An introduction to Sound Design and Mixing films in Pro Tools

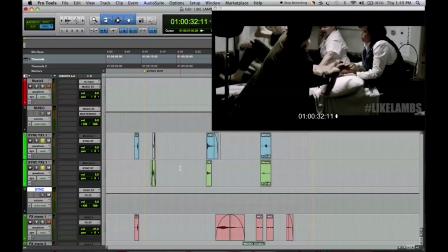[20:32]
I try and find sounds from the location, and so if ever possible, you know, try and gain access to wherever they recorded the film and grab as many of those sounds as possible. Or if you're lucky to be brought on before they start shooting,
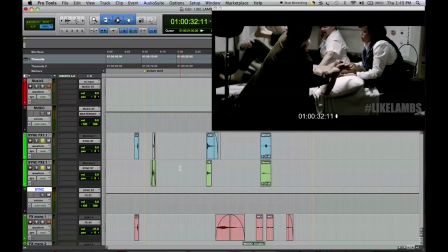[20:47]
it'd be great to talk to the sound recordist who will be there on the day to ask for any or all sound assets, light switches, door handling. They become extremely useful, particularly if they're recorded in the same space where they're depicted in the film.
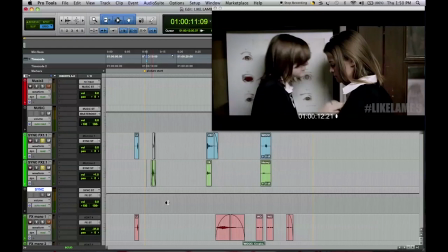[21:03]
And then over here we have the jewelry dropping sound,
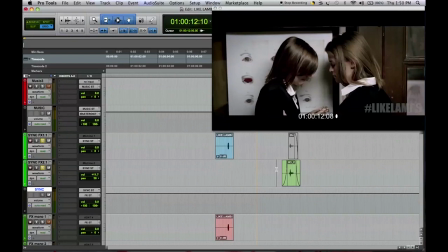[21:08]
which we took straight from the dialogue track.
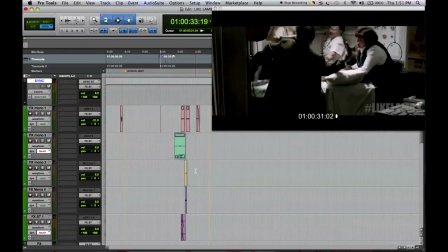[21:15]
So moving on from the sync effects, we have our mono effects over here.
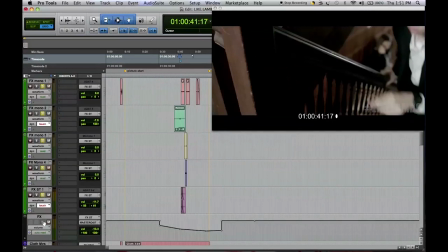[21:20]
Let's have a little listen to these. And then this has obviously been set.
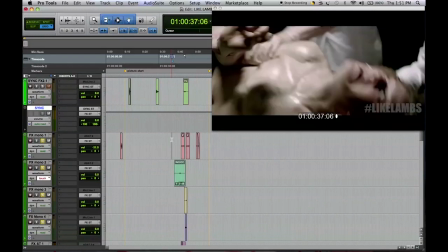[21:27]
Okay, here we go.
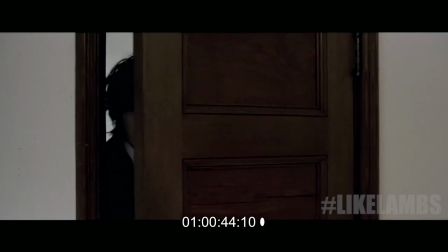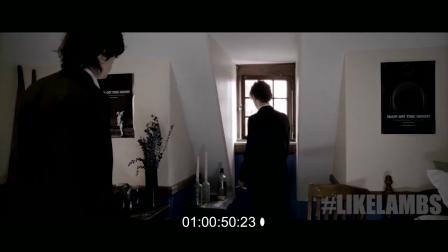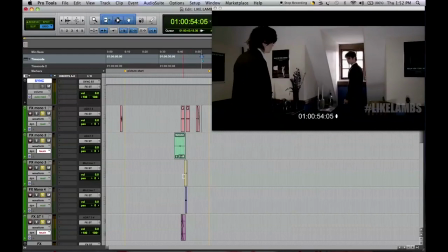[21:42]
And so as you can see, these are just a series of wood creaks.
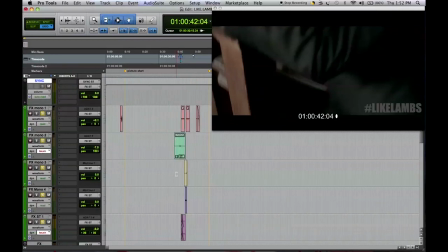[21:46]
The wood creaks appear throughout the film, basically gives the building a bit of personality, gives the track a bit of movement and a bit of detail.
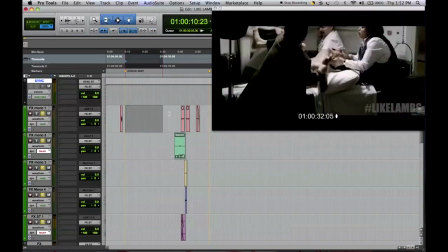[21:54]
Now, as you can see, we didn't use any sound effects in this first part of the scene.
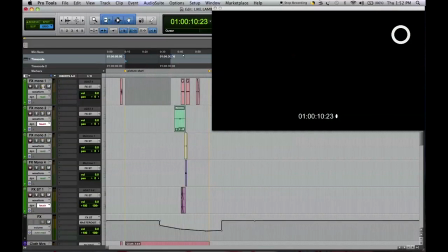[21:59]
And the reason for that is that Foley played a very,
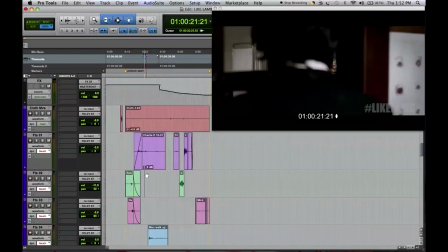[22:02]
very big role in the creation of the sound design, where we have so many different details.
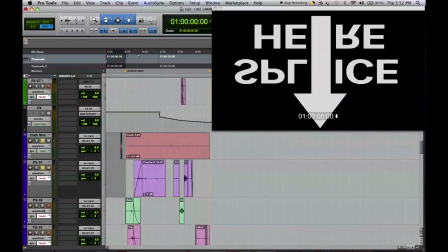[22:10]
And so I'm going to play this track with just the Foley to give you a sense of
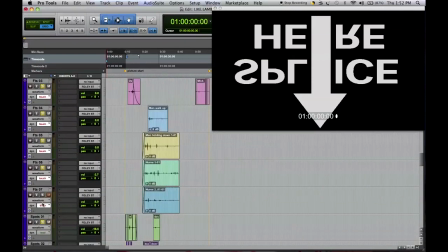[22:16]
the level of detail and coverage that we would typically give to this.
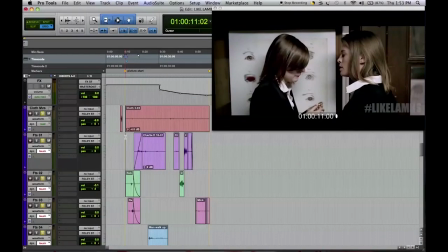[22:22]
Let's have a listen.
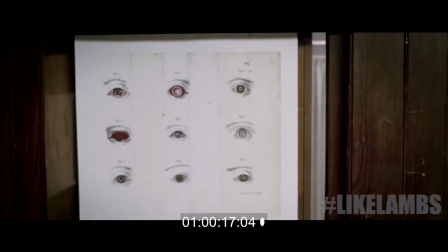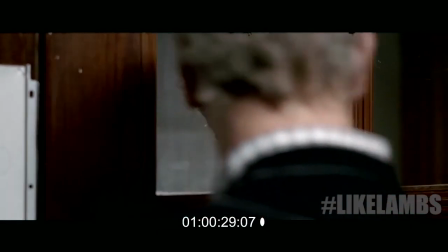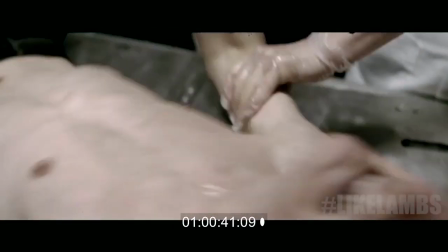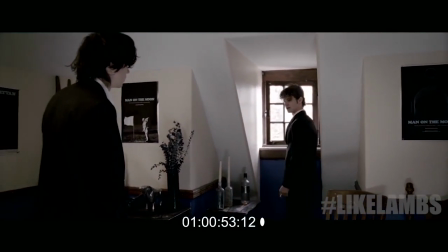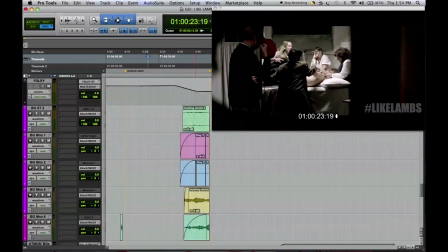[23:11]
Okay, and so beneath that, let's take a look at these BG tracks.
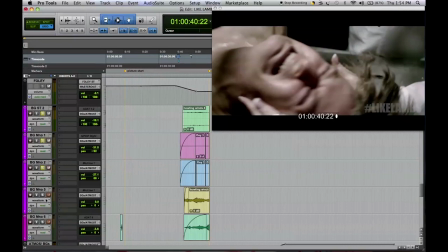[23:19]
Now these are for the second scene, where we go into the room.
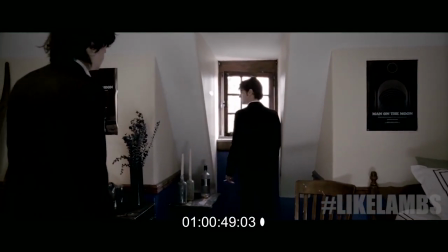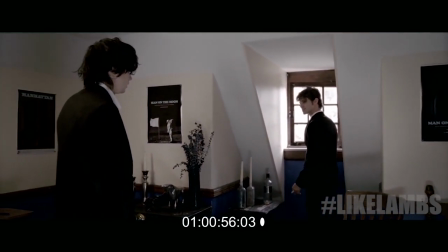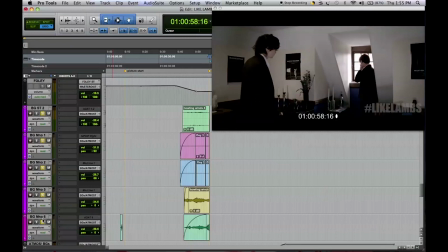[23:38]
I think on a more emotional level, what the wind sound captures, particularly a howling wind, is loneliness and the feeling of being in a desolate situation. And here is a boy that's just lost all of his money and
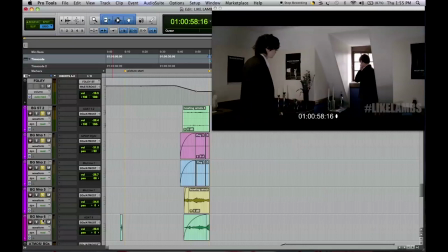[23:55]
is experiencing a certain level of emotional hollowness. And by choosing these types of hollow sounds, you know, even if not physically accurate, emotionally, I think it speaks to what the character is feeling and how they're reacting.
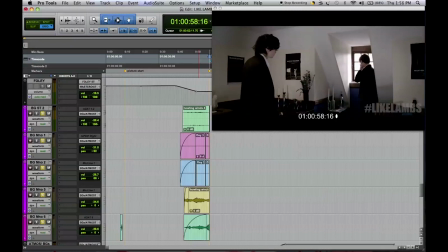[24:13]
And over here, we've also got two room tone tracks. We have, which we recorded from set.
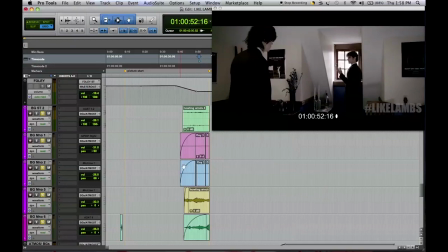[24:21]
A room tone is a really good way to ground a space and to keep it nice and domestic.
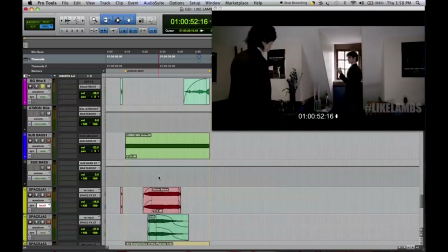[24:28]
And it's that, for those reasons, the reasons why we use it there. Now, moving on from that, we have our big fat bass track.
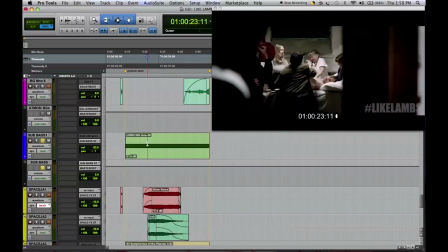[24:38]
And I'm not sure if you could hear this through your laptop speakers, but it sounds a little something like this.
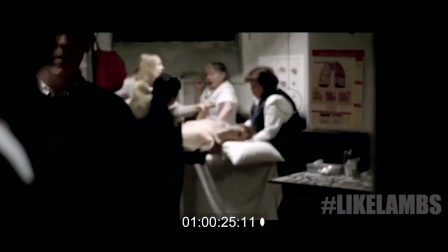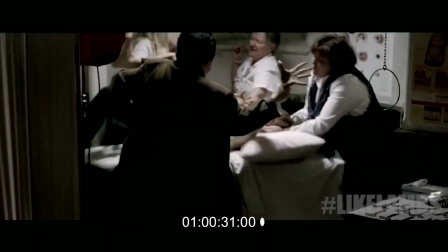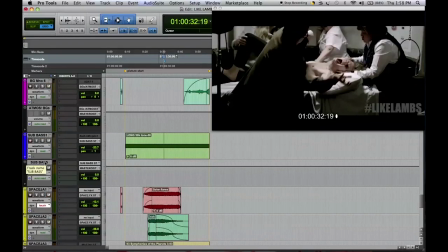[24:55]
bass is typically the hardest frequency range, your lower frequencies are your hardest range to control in any mixing environment. They're typically going to be the sound that gets cut from a lot of smaller domestic speakers or
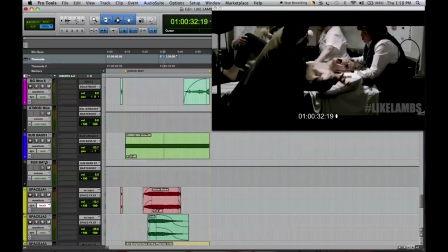[25:11]
embellished in living rooms that have absurdly overpowered subwoofers or whatever. And so, some restraint is required when using any kind of bass tone, and particularly when you use a sine wave like this, you have the added problems of standing waves and
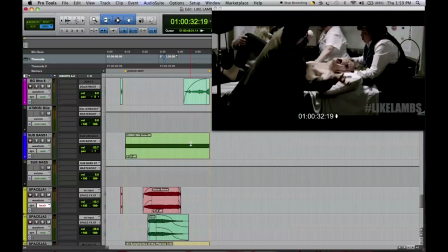[25:29]
when certain frequencies in a room collide with one another, they subtract each other, and then you get, a big hole in the sound frequency. A good trick when dealing with frequencies like this is to put them through your left and right channels, because I think what a lot of people don't realize is at the front of the theater are 3 full range speakers.
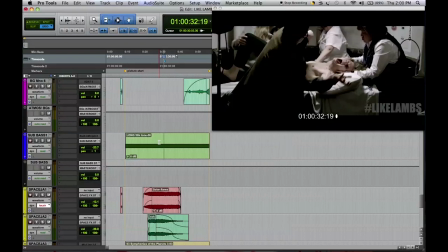[25:48]
And so there's this temptation to put everything in the subwoofer, but without really guaranteeing or having any idea how that subwoofer, not knowing how that subwoofer has been calibrated, it's much less riskier to channel those into the left and right speaker.
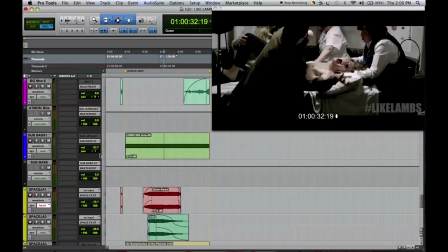[26:05]
And for the majority of this film, this is exactly what we did. And indeed, working with a stereo session for the purposes of this class, it's not really that much of a concern because we're routing those into our left and right anyway.
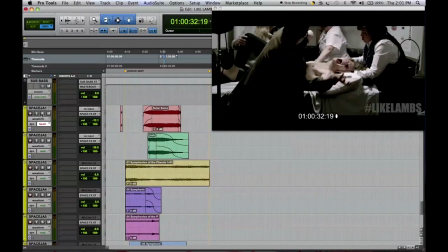[26:19]
Then we have the space tracks. Let's have a listen to these on their own and get a sense of the types of sounds we've used and how we've used them.
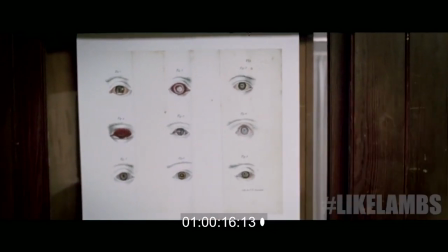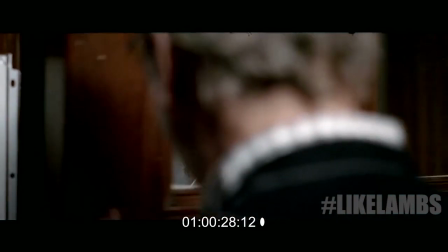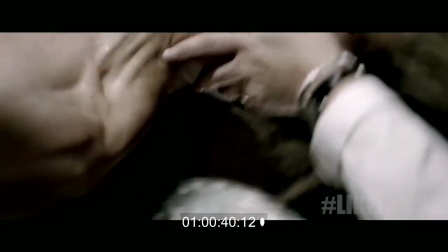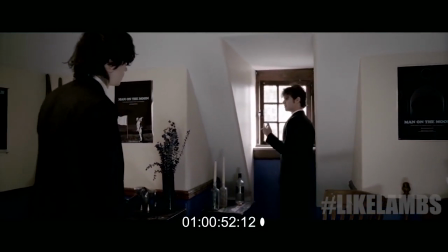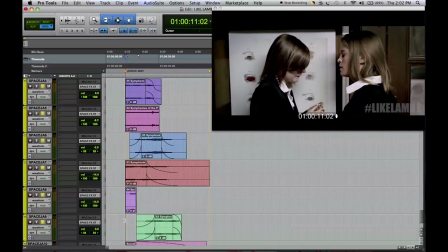[27:17]
And so here we use these sounds to basically ride the tension.
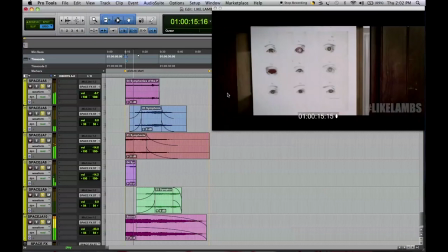[27:22]
You can have a look at these sounds separately in the supplied session to get a even closer look at the session.
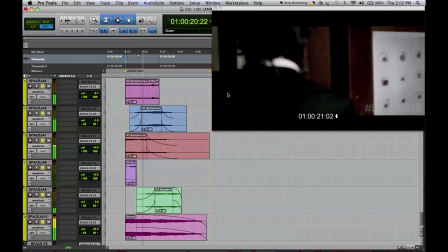[27:28]
But let's just talk about things in terms of the emotional build of the scene.
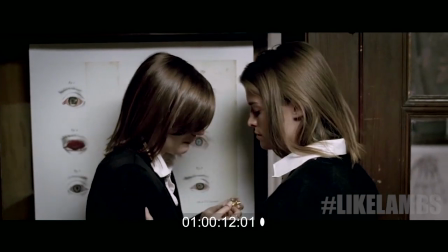[27:33]
So here we have devastation. And so we just have a big, thick drone.
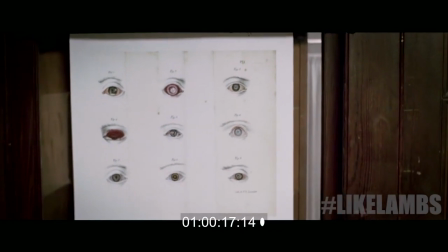[27:38]
As the girls go, there's curiosity, what's through that door?
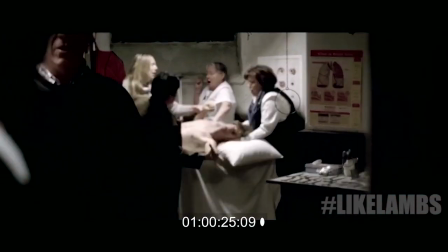[27:46]
We have a reveal. And so we crescendo back up with more pressure level.
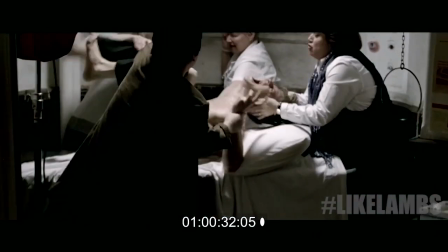[27:52]
And then as we go in for the scream, because the screaming is so loud and taking up so much of the frequency band,
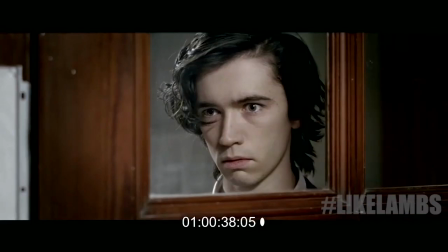[27:59]
a lot of these space sounds were pulled out of the way to create a bed.
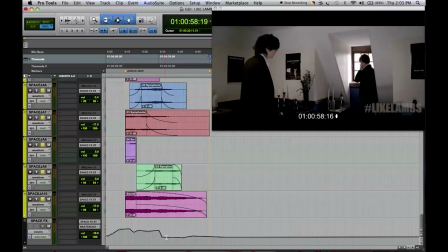[28:05]
And then over here, you can see that that emotional line has also been graphed in the output of the bus. Starting out strong,
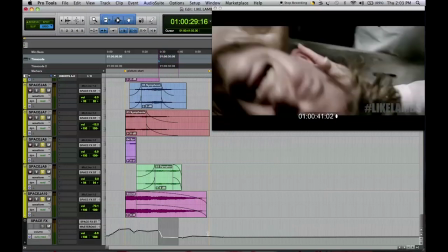[28:16]
dipping down drastically for the big scream, and then tapering out, taking us to the end of the scene.
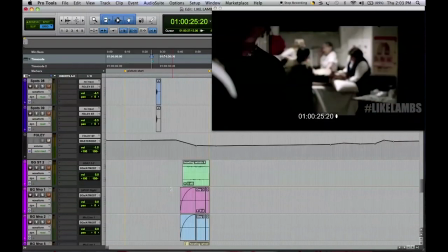[28:23]
Okay, so they are all of our tracks in more detail. In the next class, we're going to look at some basic editing techniques to get you started.